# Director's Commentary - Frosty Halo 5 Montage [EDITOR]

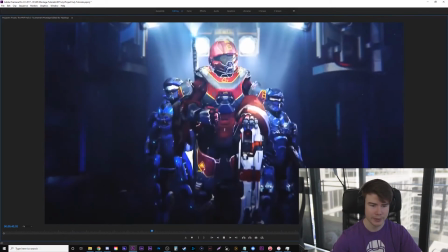Again, showing the world championship, I add this kind of like flare line. I don't know, I like it.
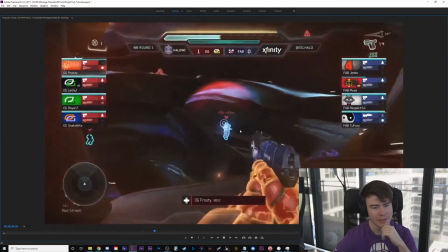Just this nice stick, but
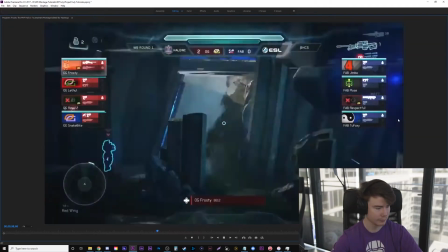it's kind of more filler footage for that. Here comes some of the more famous BM.
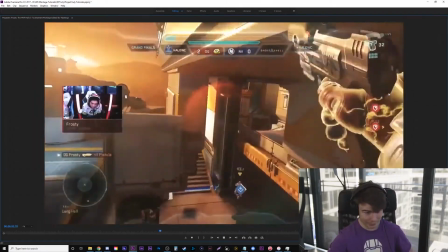This was on the Optic team, was definitely a time where he BM'd these kids a lot, especially on NV2.
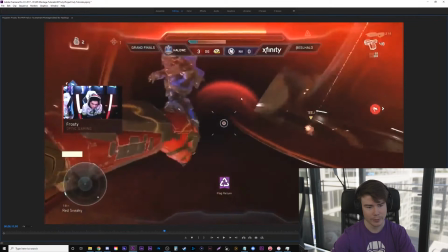So this one I had a little bit more footage. So obviously when they won the championship last time, I just kind of showed them win it. This one, there wasn't any sick clips when he was winning the championship, but there was a lot of BM.
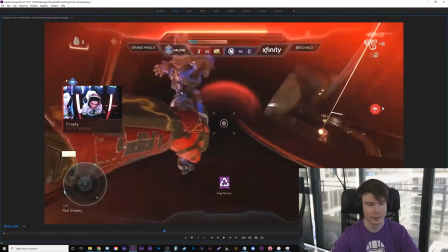And it's iconic BM. If you follow the Halo Championship series and you watch Halo 5, this is stuff that'll be forever remembered, more than some of these clips, actually.
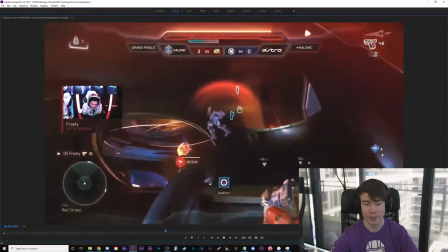This is a BM. Maybe not this one, but this one right here where he's shooting the logo, that's iconic now.
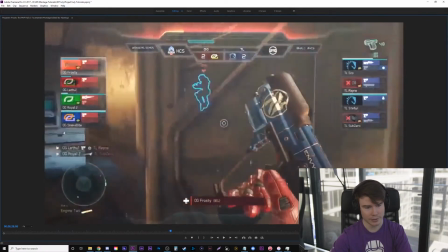I love this transition. So these are just individual snipes. they aren't part of a multi-kill.
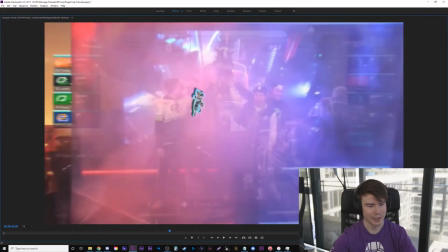But oh, yeah, it's kind of a nice transition. Have the guy come in, and then this is to the beat as this is building itself.
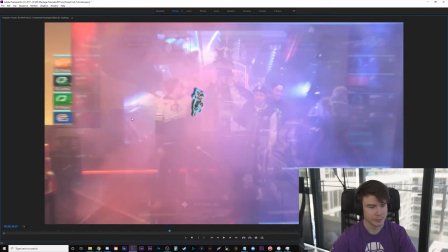You have to listen to it, obviously. But reminder, we're still in 30 FPS here.
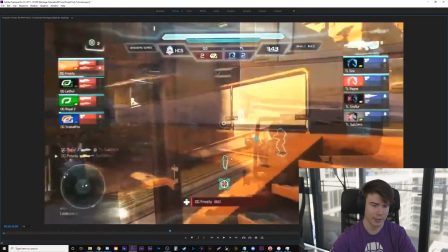I'll tell you when it gets to 60. So it builds itself, just snipes this guy, transitions to him sniping another guy, which is kind of nice.
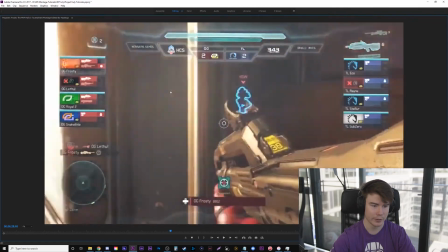And look at this transition. So he's dropping down with something in the foreground, and it cuts something in the foreground, kind of going the same way.
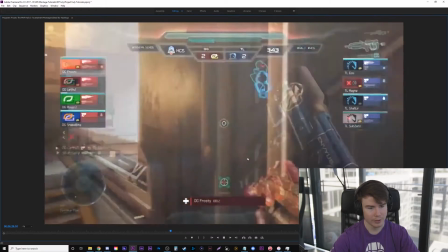But that's a cut. That's two different clips. Obviously, he's in two completely different parts of the map.
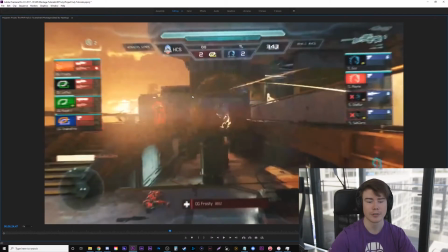But watch when it plays how smooth this is.
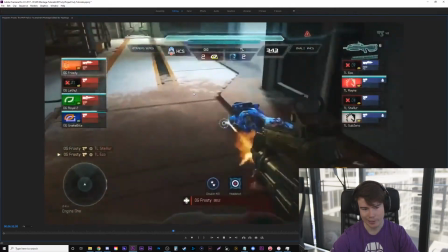Looks like one clip. And this is just double kill, but you got to include that BM. And I was trying to include the whole story.
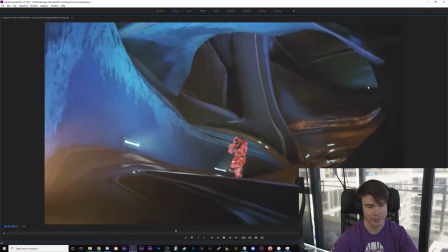I have a ton of Frosty clips, right? Don't want just the highest ones. I have this in here just because he's yelling at Miquin.
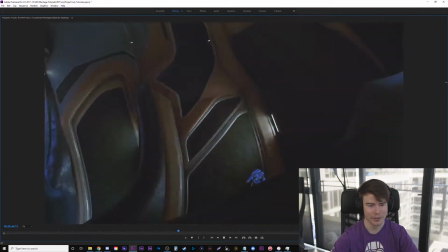Like, a perfect kill isn't that impressive, especially because Miquin wasn't looking at him.
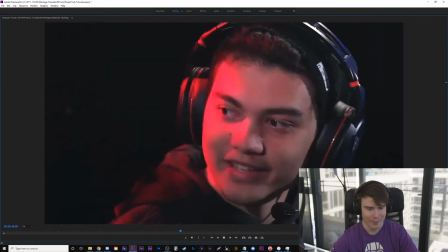But he kept BMing him over and over and over, which is, I guess, part of the whole story.
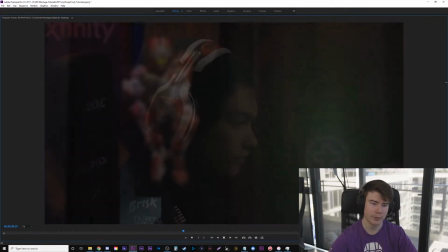So this is the first time, and I think the only time I used the pin warp effect. I have a tutorial on this called Super Slow Motion.
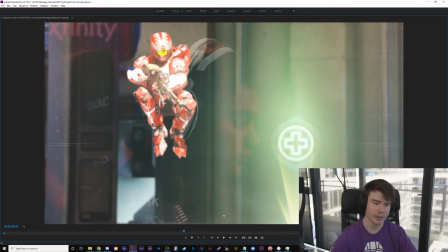These are still images I'm transforming into a video. Now, this part's a video, but this is a still image.
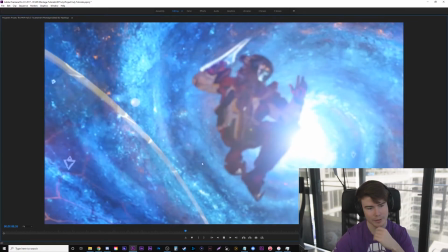I just like the idea because the background looks so nice there.
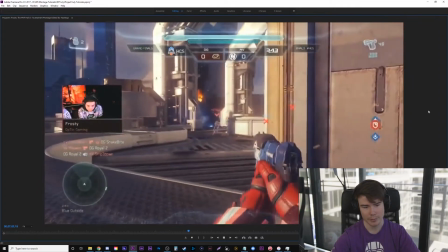I wanted some slower parts, and the slower part of the music, I find that really makes the pacing feel nice.
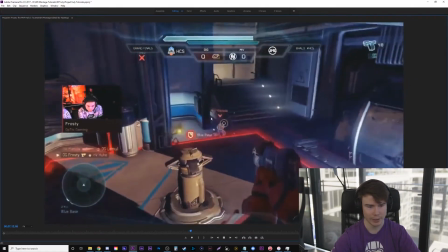This is just a double kill, but look at that prediction nade. It was dirty.
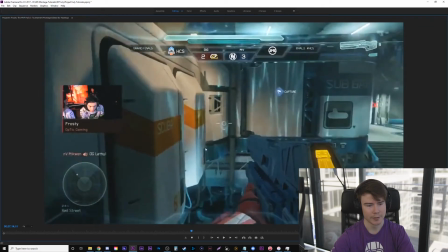I did this in a few parts, but as it cuts on the beat, I like do a half cut where it shows the next place he's going to be already.
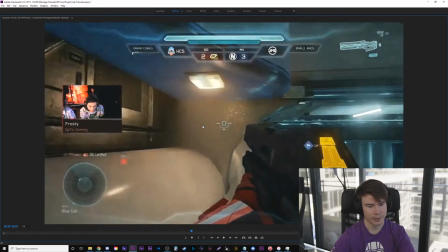Like that. Then I think it does it again, but it does it horizontal this time.
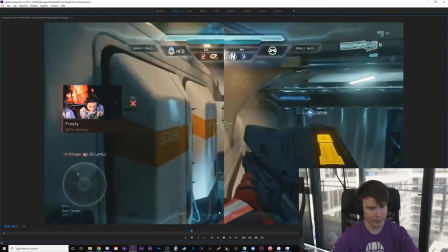Half cut, half cut. Very subtle, and that part isn't the best use of it, but later on it's used, and it looks a lot better.
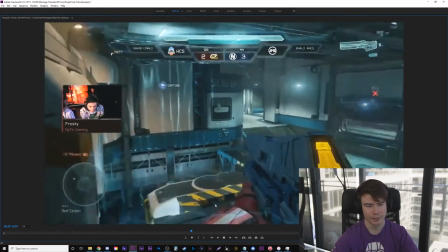Just kind of goes ding ding on the beat. Ding ding, and he's up.
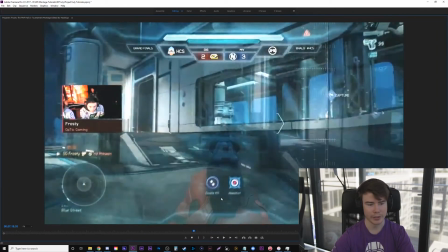Yeah, here's a funny thing. So I gave the sound mixer an earlier cut to work on, and originally this was a wipe transition,
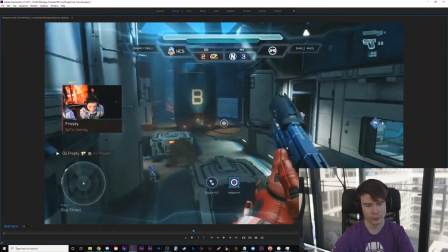and you can still hear the sound effect of the whoo right here, even though it's just a fade now.
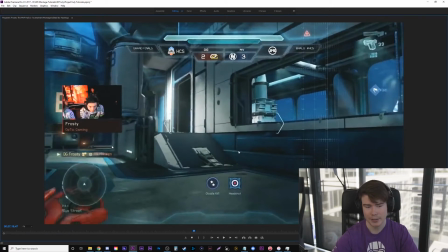I kept it because it was a last minute thing I changed, so it didn't really need to be brought back into Pro Tools,
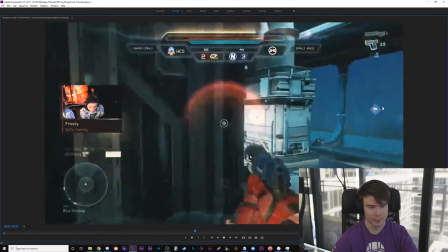which is like the audio mixing software he uses. A lot more BM.
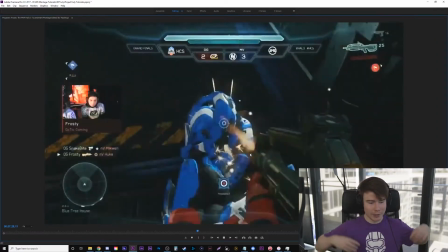All right, we're gonna switch into 60 FPS. I'll show you where. See if you can notice it, not on my video here.
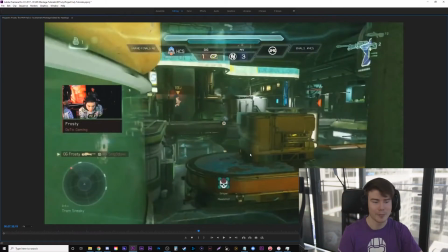Again, this video you're watching right now is 30 FPS, but in the actual montage, pay attention to when it switches here.
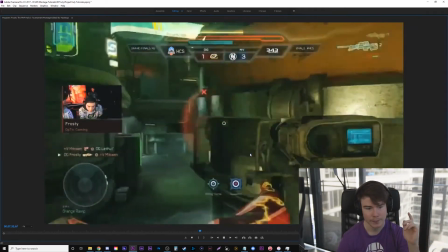So 30 FPS, 30 FPS, 30 FPS, 60 FPS.
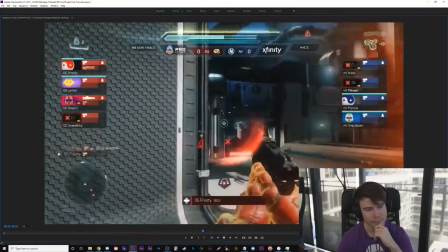Boom, it's way smoother. This is one of my favorite parts. I can't talk.
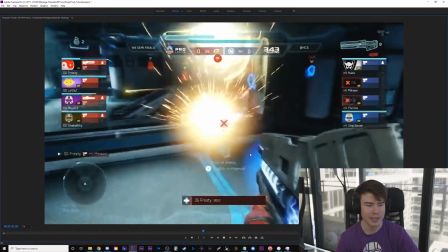This is one of my favorite parts of the whole montage. It's after he kills these guys, he goes and caps the flag, but I cut it on the beat so it goes...
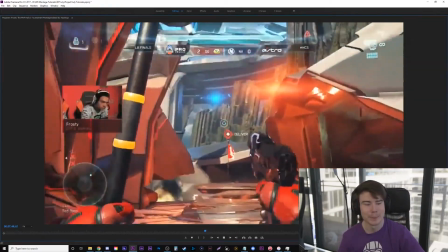Snipe. Or not snipe, railgun, but I think it's sick. So this part here, I put a lot in originally.
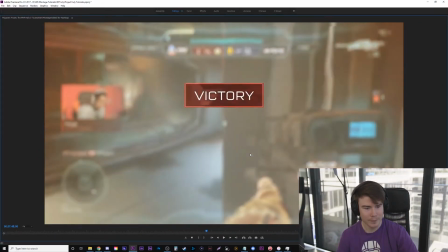So you just see the logo and it kind of fades down, but there's actually some heat distortion.
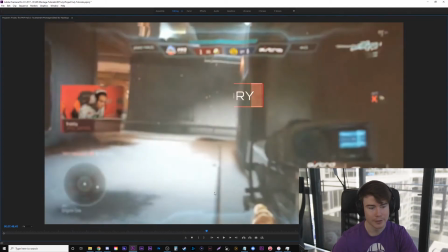So like from flames on the background here, and there's embers blowing, but you can't really see it because it's subtle.
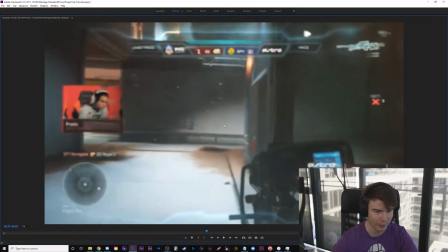But originally I had this big fire arrow whip around the corner here to show the next guy's gonna snipe.
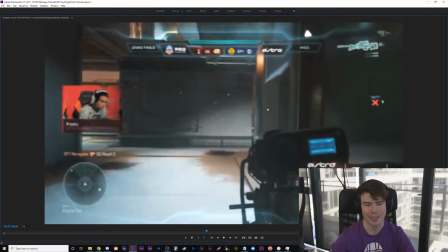And a lot of the times I make an effect, I'm like, oh, this is cheesy, this is corny, this takes away the professionalism, this isn't as nice as I want, and I just scrap it. But I ended up really liking the fire effects after he snipes the guy, where I just have like embers and more heat distortion going on.
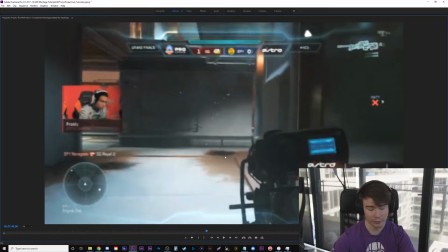So I kept that, but got rid of the ridiculous arrow that was here. I wish I could go back in to show you guys.
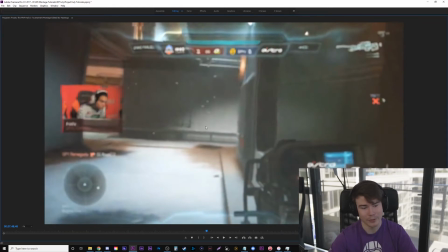It was all right for a montage, but when you're doing a professional player like this, I didn't want to keep it.
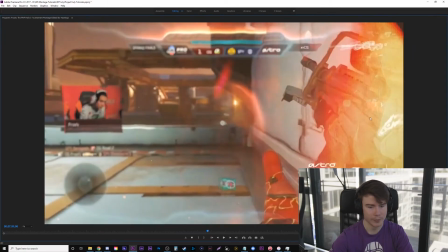So he snipes him. There's no fire effects yet. And boom. Okay, this overlay was added last, but there actually is embers that are going to come up.
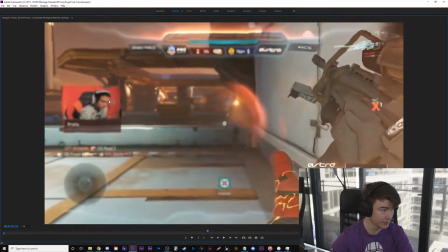And you can see heat distortion right here, which I think looks clean. The flare kind of just added to it, but I really like the heat distortion, and it's kind of subtle, not in your face.
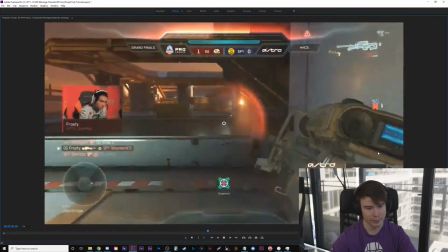So he just snipes this guy, which is crazy. Then just have the sniper on fire for a second. And this is the ending of this song.
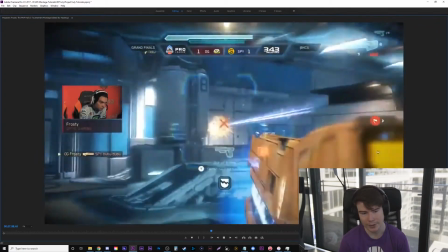And then the beginning of the third song is where I took the biggest risk, because I had a lot of really nice clips that I changed and did a sky replacement.
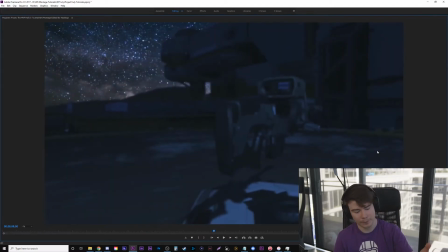So I made all these day for night, which I made them night shots, and I replaced the sky. So this one's really easy. It's not even moving. But then I started doing these overlays where I kind of went crazy on the beat.
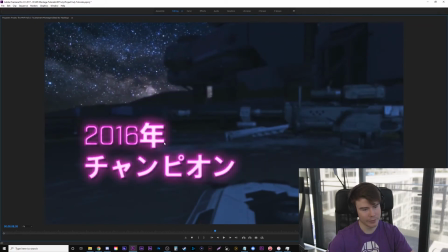So I have a Japanese roommate, and I should have got them to translate a little better, but I used Google Translate, which would say 2016 championship,
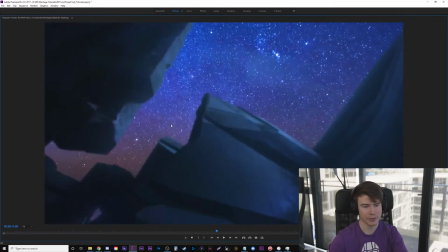2017 champion. And then all of these, you see these crazy line effects. At one point, I had these over where they actually are.
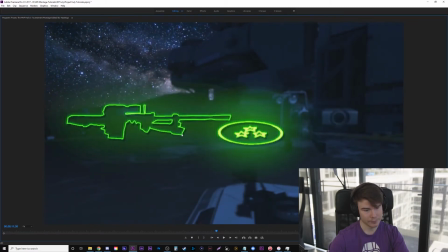So not these. These ones are actually from Murfnir's montage I mixed in.
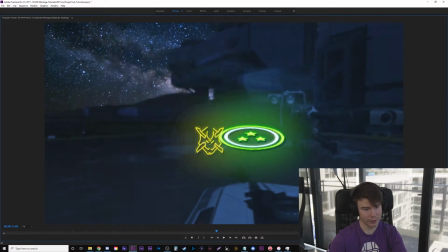But this is the logo, or the trophy. You can kind of see it flickering there, of the 2017 one.
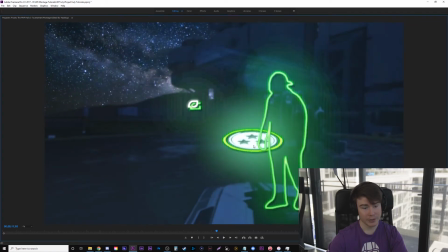You can see this is the team when they're holding the trophy. These were actually over top of the original clips that these are effects of.
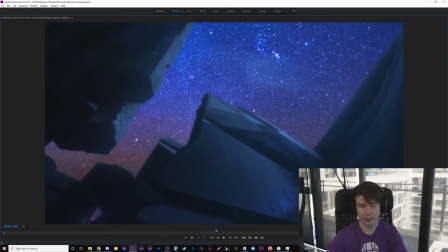And it just looked corny. Didn't look good. But as soon as I placed them over, also, this is a beautiful shot. I rotoscoped this and changed the day for night and then replaced the sky.
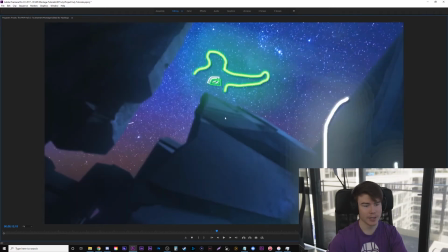Again, I have a breakdown of this on my tutorial or on my channel. But as soon as I, to the beat, added these glow effects over, I don't know.
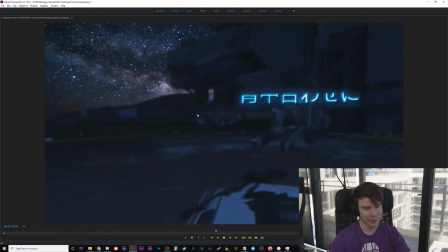I love it. I might be a little out there, a little weeby with some parts, I guess. The Japanese probably wasn't necessary, but the neon lights reminded me of that.
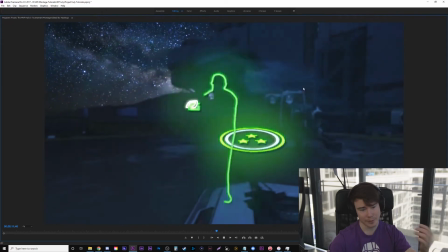And this is the best song in the montage.
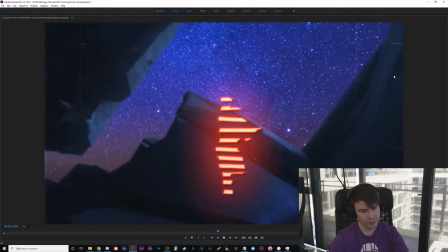That part's the best too. Like, okay, you have to really watch it with the music, but it goes right there.
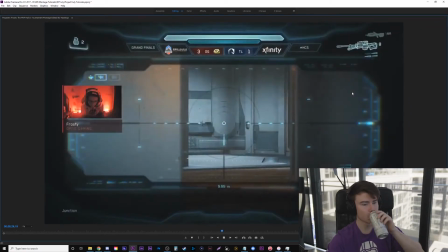It's to the beat, and I don't know. I love it. That part's sick. See how he's reaching right there?
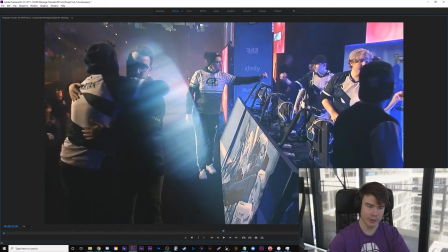He's got an optic shirt on. He's reaching his hand out. That is one of the ones that I traced over and did the line effect for, and it did not look good here.
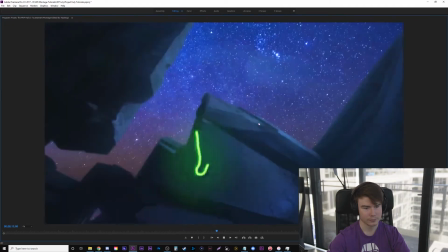I'll find it. So let's back up. Right there. Look at that's the clip.
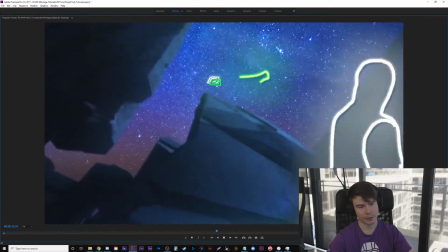Those guys are hugging. He's reaching over. He's got the optic logo. So that's where that was traced from.
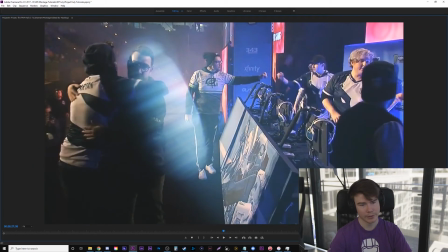Right there. They're hugging. He's doing that. Blah, blah, blah. That's where that's traced from.
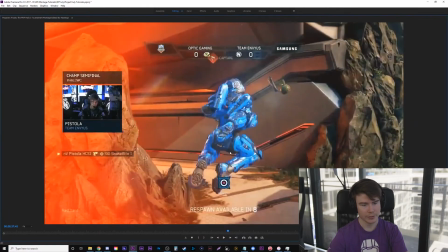So here's this part I was talking about. So the reason I show this from different angles, because again, the caster wasn't watching
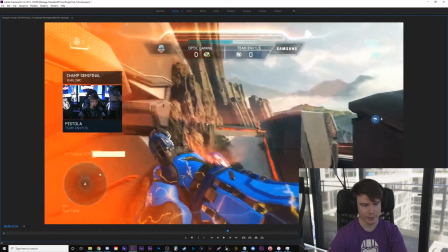Frosty during the beginning of this multi-clip, but you can see he actually kills Pistola here. See on the side, Frosty killed Pistola.
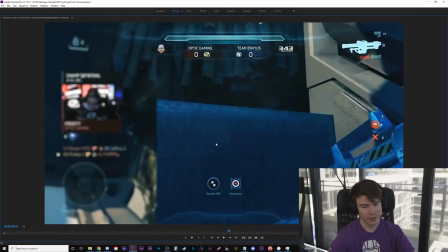Then it cuts to Frosty's gameplay, which is nice. Remember that transition I talked about earlier where things kind of, like half cut on?
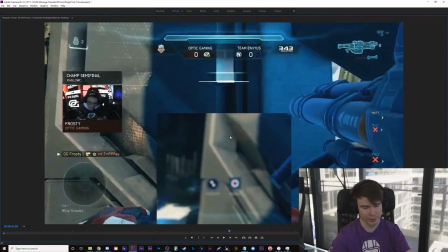That's what I did here as well, so this is the nicer version of it.
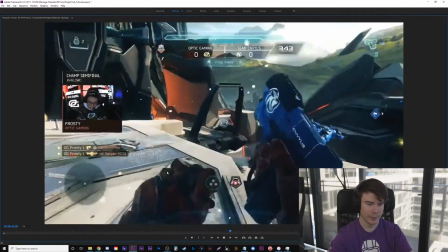That part actually is,
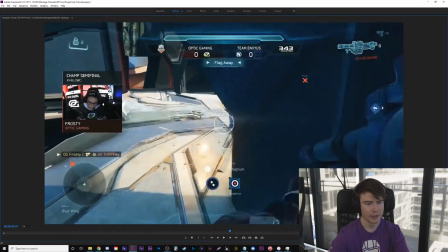I'm pausing this way too much probably, but this part where he gets this triple, I don't know if you remember in the neon lines there was a triple kill logo.
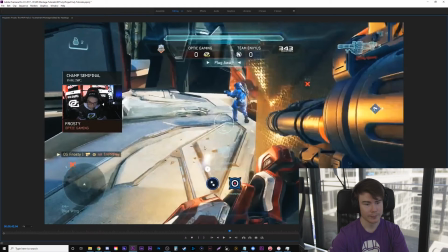It's because it was tracked right here and it shows a triple kill, multi-kill medal, if I could talk.
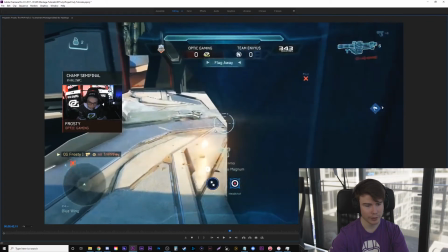Then it transitions into a target and he actually would shoot the target and it became the triple, but it just looked corny, so I took it out.
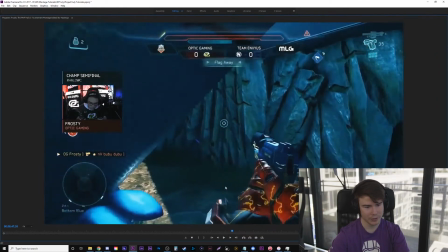So that one's cool because it doesn't show the overkill till after, and he says, oh, he doesn't get the over. The casters say it, strong size says it.